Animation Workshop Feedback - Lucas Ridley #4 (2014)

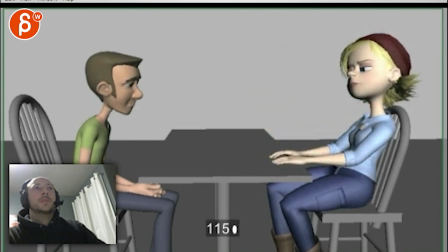[8:19]
It's already better. Yeah. And now it's still ease into the ending. It still feels a bit mechanical on the opening. You know, kind of relax into it.
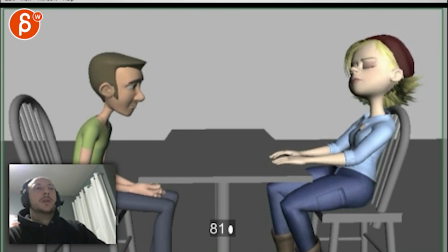[8:37]
But for this, I cut out, as you can see, it goes from 78 to 81 on the blink.
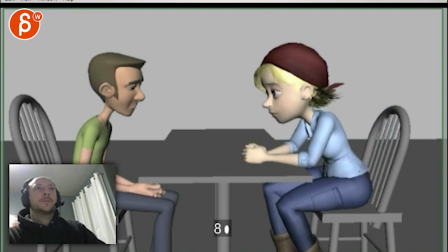[8:44]
I think that would help. Let's go back. I love her finger moves, by the way. She relaxes the fingers. Has that little move there.
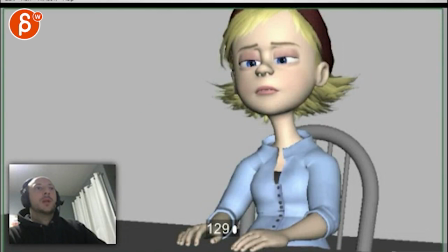[8:57]
Yeah, just what I mentioned there, and then this guy's done. It's really cool.
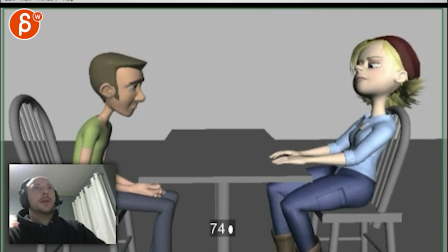[9:06]
Picky, one more thing, watch out. Once she hits that back part here, I feel you rotate too much out of this point. And you can do more in here and a bit less in this. Feels like a crane coming down right there.
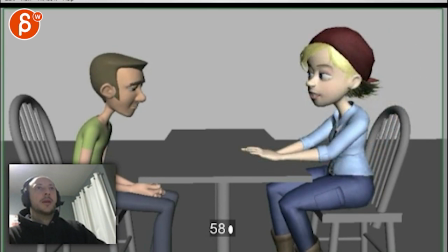[9:21]
This feels a bit big. She has such a big long neck. And then track her nose.
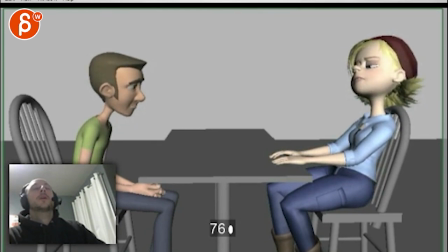[9:26]
Just during this section here, it feels a bit drifty. Like, and it feels less like a move that's on purpose. She goes back and goes, it could just be a bit sharper, and it ends with a roll down on the head.
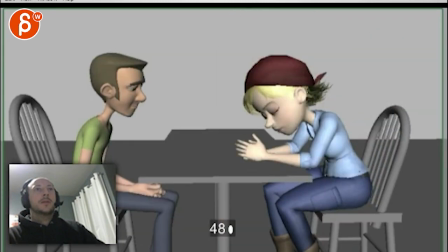[9:43]
Yeah, just a bit drifty there.
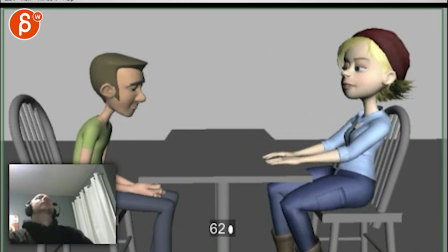[9:48]
And if you want to push it, you can argue that you can go down and do like a bigger head cock there. So he goes back, and that's a more deliberate look. Maybe not that deliberate, but something where she goes back and has a bit of a contrast at the end. again, not saying that's a shot breaker, but you could try it.
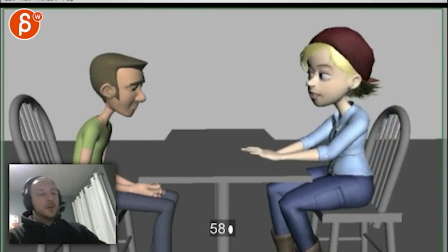[10:06]
There's a little bit of it in there, and you can just make it a bit more deliberate. So go back, and then it's a more deliberate. All right, come on, what's going on here? All right, hold on, let me cut this out.
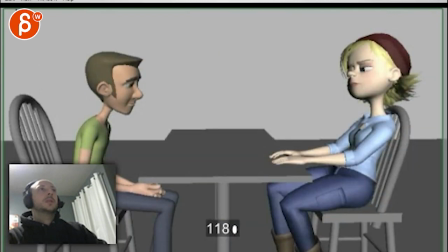[10:19]
And then you mentioned you just hit spline on that guy.
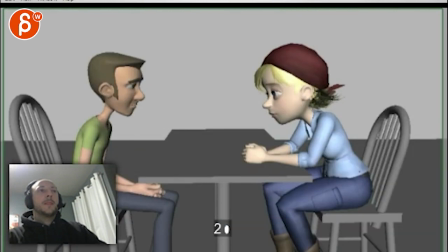[10:24]
Let's see, watch this. Cut out my frames here.
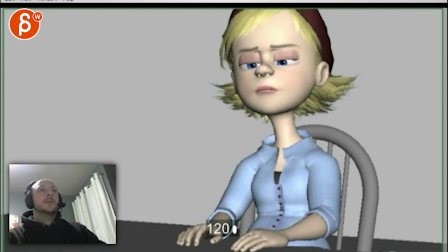[10:28]
What did I do? There you go.
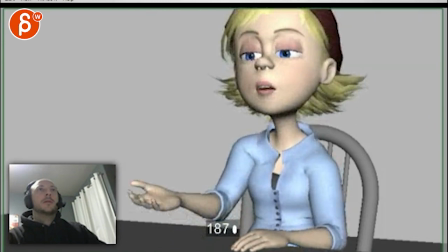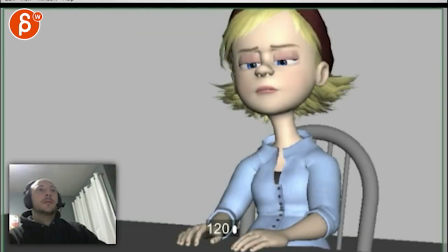[10:35]
Yeah. It's good.
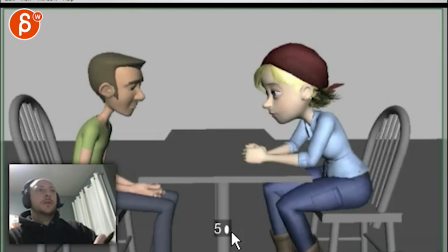[10:41]
Is she looking down? See, watch out. She's looking. No, this is the. This is the beginning.
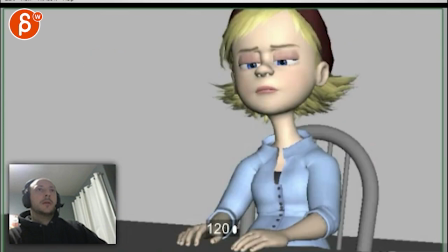[10:50]
Let's see.
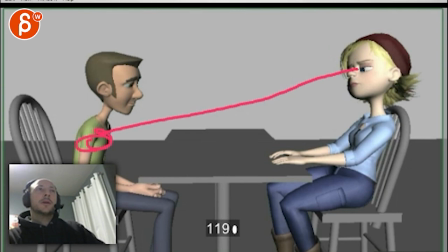[10:55]
I guess. Yeah, she is looking around here. Word. Yeah, I was slightly reading it. I still hear because she goes back and goes. And she's watching him.
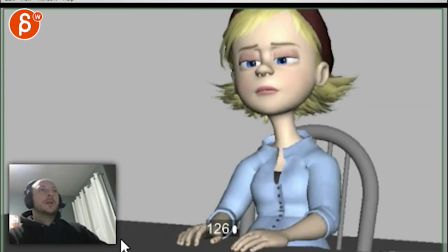[11:06]
You know, like, what's your reaction to all this? I just told you all that stuff, and so what do you think? And I think you could start like that, where she is higher and has a moment of looking down and then back up. Let's see.
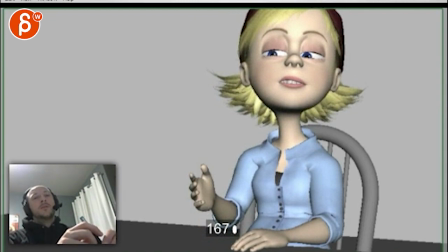[11:23]
You know, she could be looking at him and go, friends are supposed to feel good, and back up, like, looking really? Well, I think, but you know, where she looks at him, waits for the reaction, goes down, has that realization, and then looks back up to finish it.
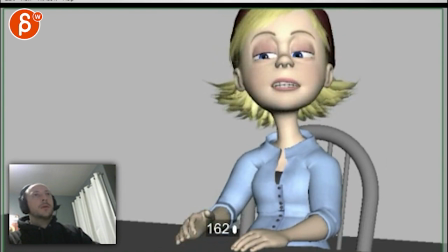[11:37]
So it could be on feel, she could go back up to look at him. It's just a suggestion.
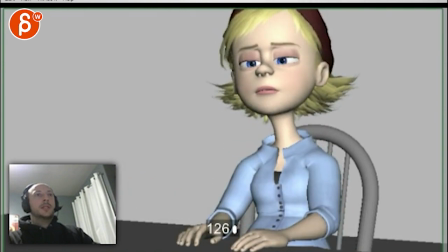[11:49]
Because right now it's not massive. I see a sideways with a tiny up. And I think that would be cool, because that way it doesn't look like she's just delivering a line. There's more of a thought process in there, like, really? Oh, man, well, and then explains that.
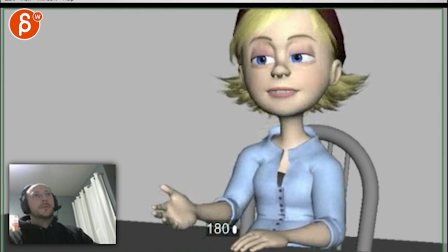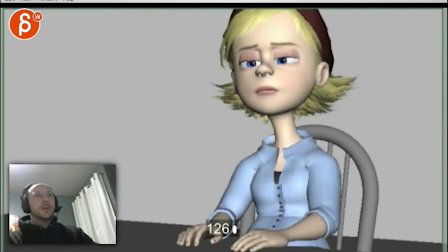[12:13]
I think in terms of the way you got spine, it's already in a good position. I think what you have with the head accents is good. I would just tighten up.
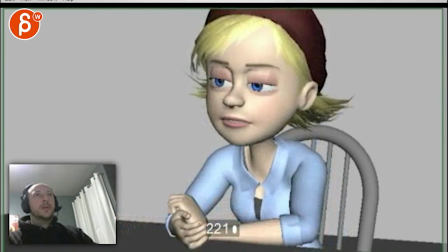[12:28]
Especially having them.
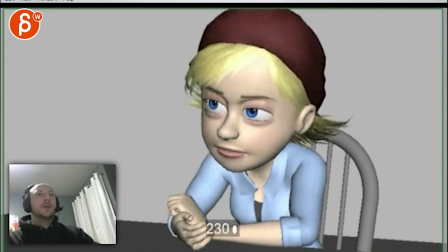[12:29]
Just having them, and then it's kind of drifty down. But there's nothing major that I would change. That, you know, technical things like those adjustments, which is doing with her fingers.
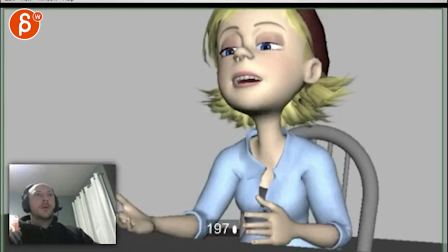[12:47]
It's a little poppy moment. This might be a bit big, how you go up with this shoulder and down with this shoulder.
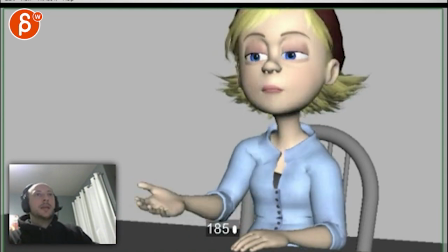[12:58]
It's a bit like, it's a technical term. Just happening at the same time, it feels more like a massive rotation in both guys.
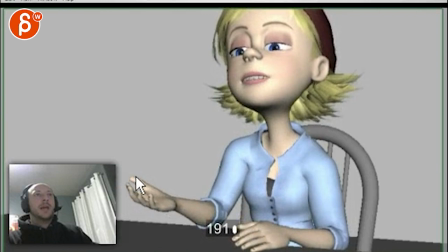[13:07]
Then at the same time, you have this drag in her hands. It feels like it pivots off those fingers.
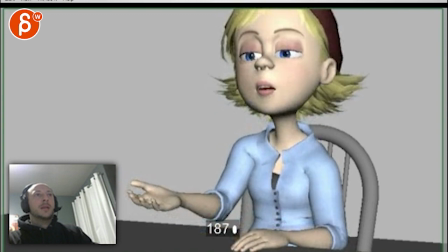[13:12]
If you scrub through, see, it kind of freezes in there and kind of pivoting off that.
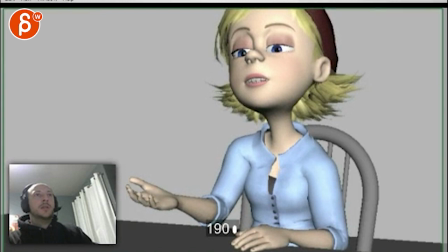[13:18]
So you would have to change the speed of this hand to not make it stick as much.
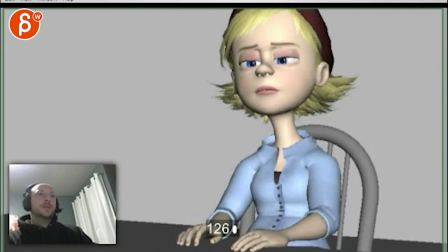[13:25]
Now, in terms of overall gesture, I think, yeah, this might be too on the nose. I was thinking that on point, she makes the bigger gesture. So she goes, that'd be good.
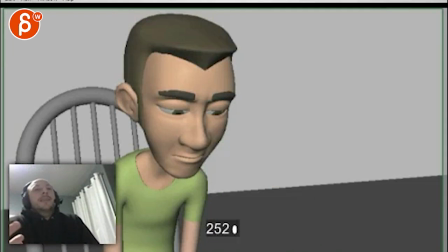[13:45]
Yeah, no, I guess it's probably good. The point of having them, could have that shrug.
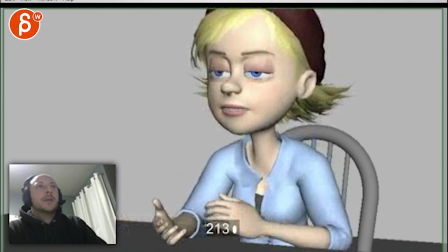[13:51]
Let's see. I think you could shrug more on having them.
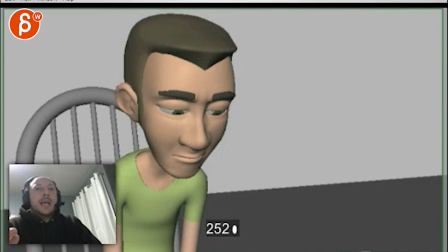[14:00]
Yeah, I mean, I like what you have. Probably just on having them. Like, to drive also that sound, but having them. So I think that I would add.
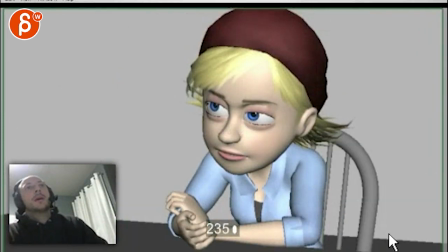[14:12]
Yeah. And then, you know, face-wise, as you end this, this is a very inquisitive, like, so, like, what's going on here? She's a bit wall-eyed, like The Simpsons, putting her eyes in a bit.
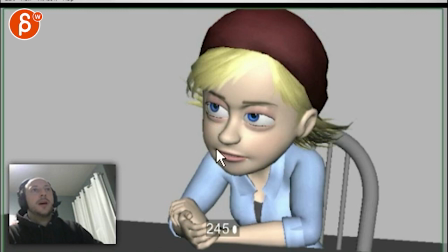[14:25]
And think about how you want to end this. So right now she's like a tight little hint of a smile there. You know, it's up to you. I'll give it some sort of, like, it's a concerned look.
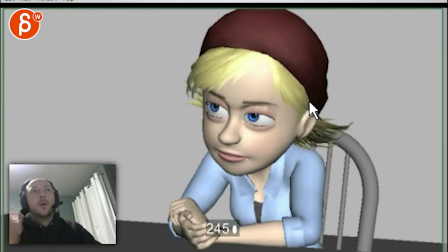[14:41]
You know, it's a mother, so she's going to be worried. That's kind of direction I would go. Anything away from this current, like, smiley face, because you are ending on that pose, and it's a long held pose as well, right?
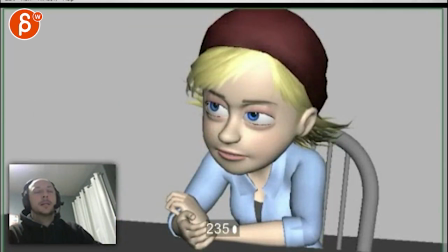[14:56]
If I'm scrubbing through, like, that's the whole time there. Just think about how you want the audience to perceive her.
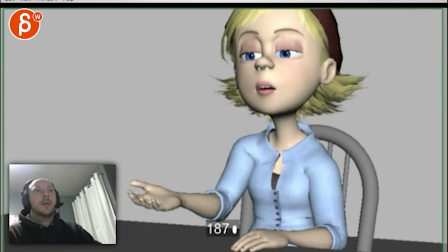[15:05]
how much is she wearing? How much is this like an interrogation?
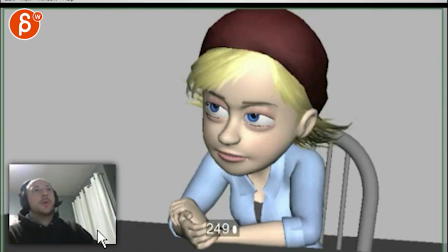[15:10]
But having them a little exhale, like you have this great breathing at the beginning, in the first shot, you can bring that into this guy as well.
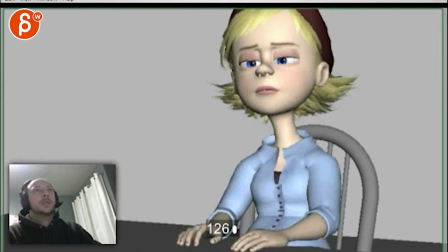[15:22]
Just again.
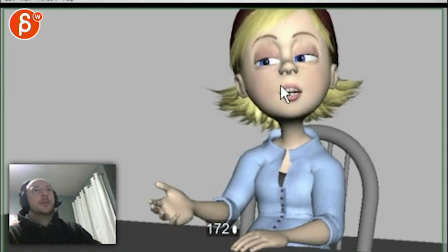[15:25]
I think the lower lip in its current stage is a bit too poppy.
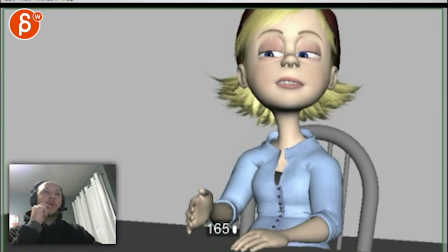[15:31]
I feel there's a lot of in and out and lower lip stuff that you can soften or take out.
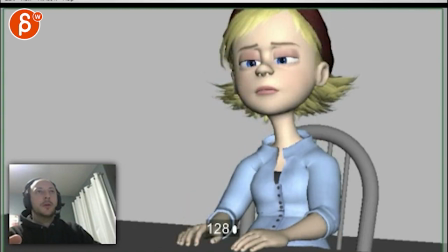[15:37]
It feels a bit too like you're hitting every note. Friends are supposed to make you feel.
Friends are supposed to make you feel good.
Like I would go with these three big ones.
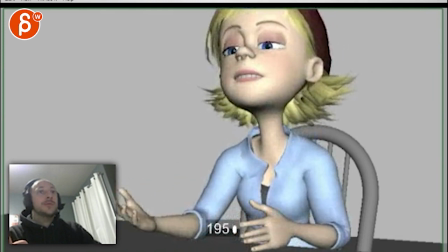[15:50] Friends are supposed to make you feel good.
Friends.
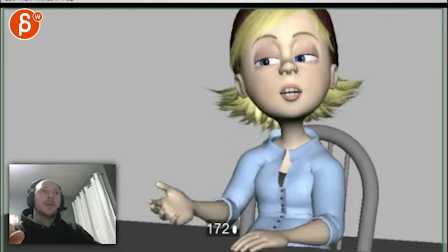[15:52]
Yeah, she does a lot of stuff here, but friends supposed to make you feel good.
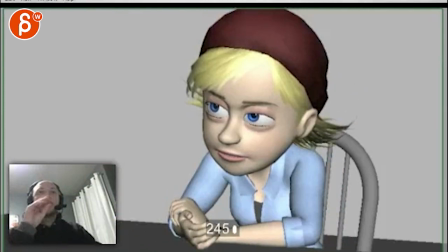[16:01]
Make it Muppet style. Keep it simple.
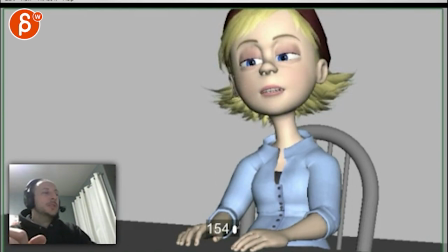[16:06]
She'd be looking and then, friends supposed to make you feel good.
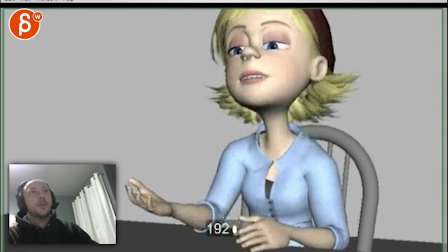[16:12]
Keep it broad. And then having them. Like that I would really enunciate.
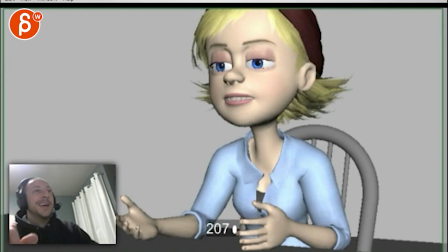[16:20]
Point of having like one favor one side, having them and hold them, that pose, having them.
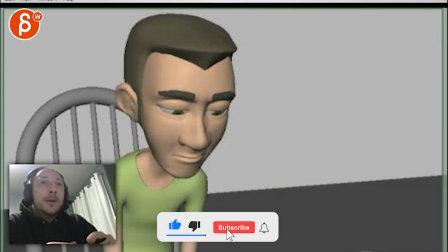[16:28]
And that's like having them. And then you exhale and you open up the mouth.
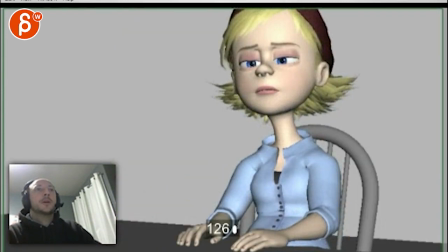[16:33]
Something like that. Again, those are all those suggestions that I would try out. Alright, thank you.